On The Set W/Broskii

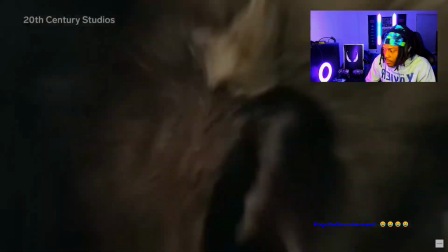13s
special effects let's see what this shit look like in the movies are from the movies in this
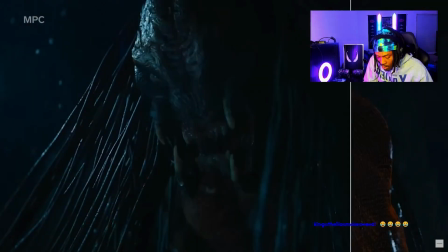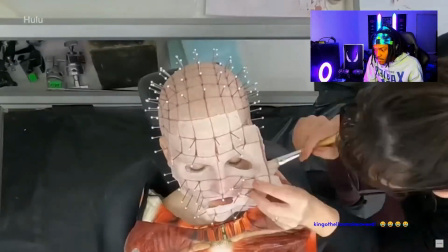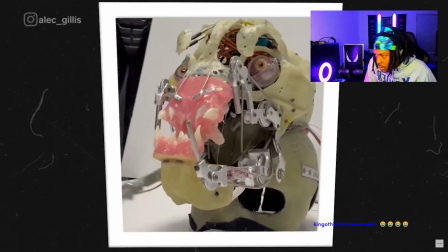31s
oh that'd be other
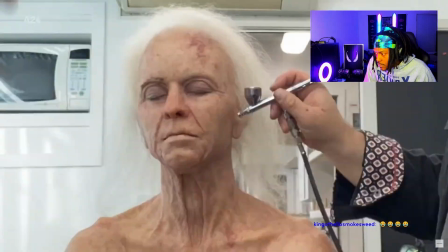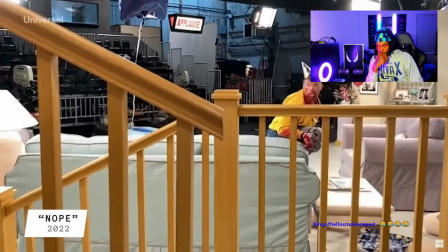39s
movies look like behind the scenes inhale
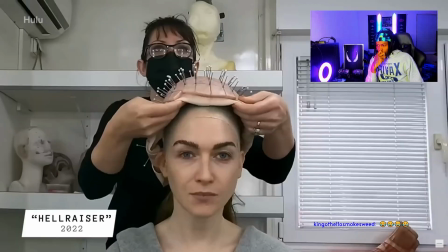45s
razor pinhead's eerie final look involved a face piece a headpiece that covered the skull cap and a zip-up silicone neck that
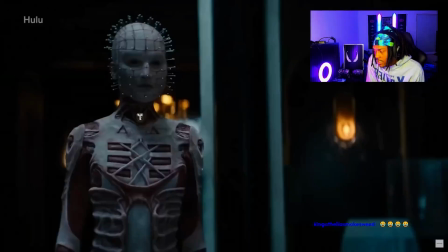53s
was like oh that was a girl transitioning onto the body oh that's not the original of the cenobites appear as naked bodies with pins
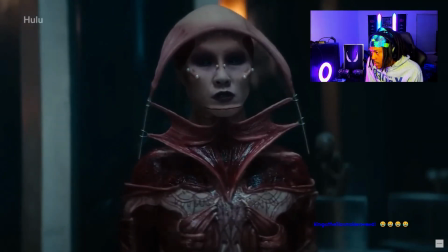61s
poking and pulling their flesh in disturbing ways special effects that's crazy made
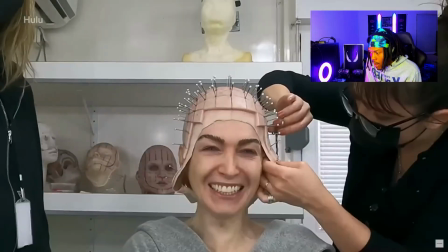67s
all the costumes and makeups out of silicone rather than the traditional foam latex it created
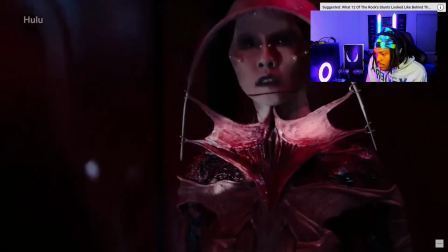72s
the illusion of translucency like you'd see in actual flesh pinhead wore a
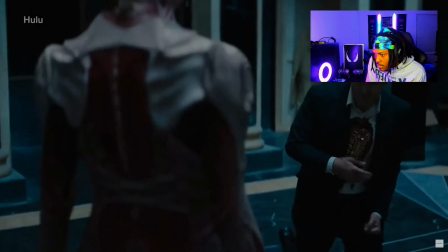78s
two-piece undersuit that resembled muscle tissue moving independently from the top skin
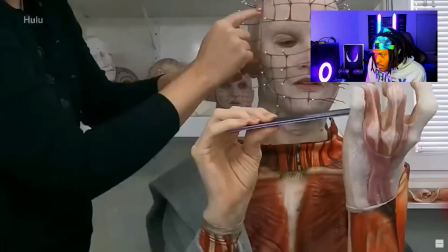83s
complete with glued on hand appliances and a flesh suit slipped over it all to complete the look
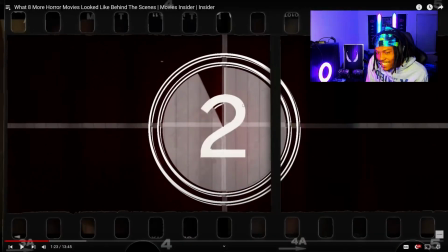93s
this bitch got design a designer skin suit
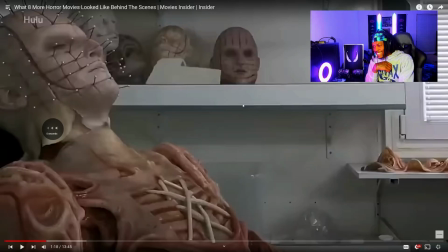98s
shorty had that shit whoa how you got the shit woven on your chest what the fuck why did you take the time to do that
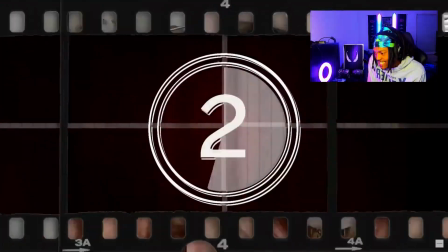111s
got her skin designed that's disgusting Mia Goth plays both villain and hero in X,
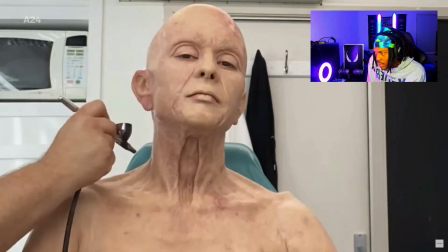119s
with one character decades older than the other.
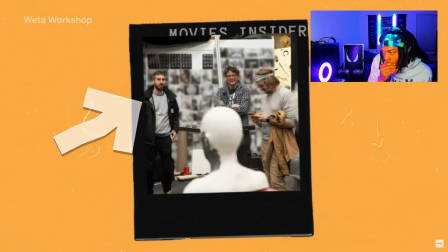122s
Director Ty West wanted to push the character design of Pearl and her husband Howard into monster territory, hinting at their sinister nature.
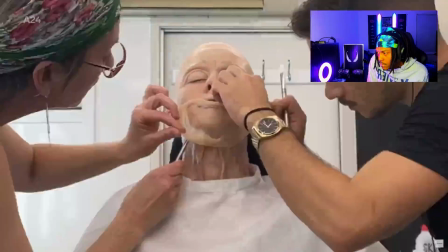131s
That task fell on Weta Workshop in New Zealand, where prosthetics designer Jason Dougherty was tasked with aging up both Mia Goth and Stephen Year.
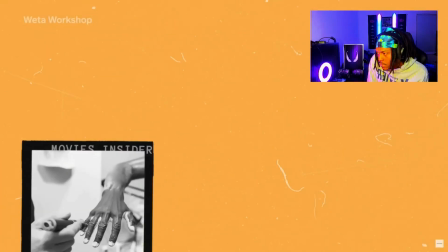139s
His team brought out little nuances like skin discoloration and contact lens coloring
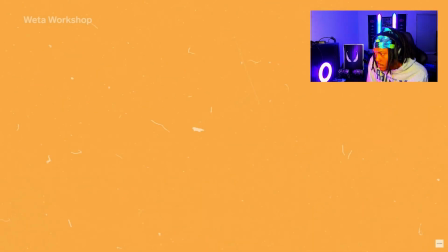145s
to emphasize Paul and Howard's decreptitude as seen through the younger character's eyes.
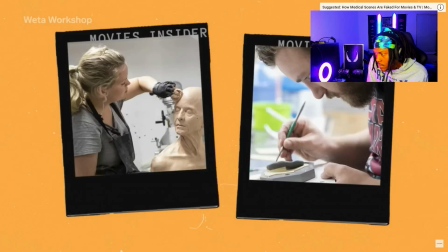151s
And to make sure Mia Goth's performance could come through, the team had to make some prostheses so precise they were tissue thin and practically see-through.
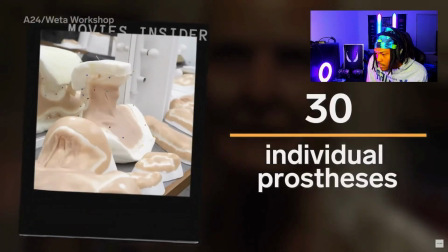160s
For some scenes, Mia required some 30 individual prostheses, painstakingly applied by makeup designer Sarah Rubano and her team.
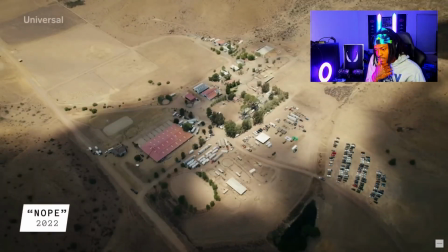171s
bro sitting in that chair all day just to get a scene or two off that's fucked up
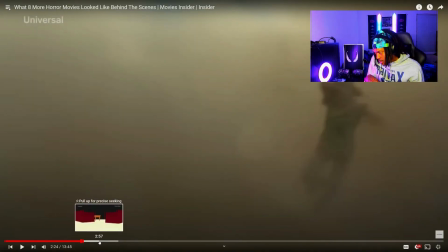177s
oh i ain't seen nope yet i ain't seen that yet i ain't seen that yet don't spoil that for me i ain't seen that yet don't spoil that for me where the next movie at is
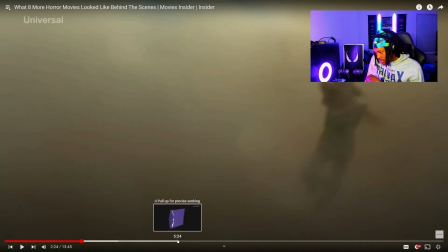194s
it still nope what the fuck this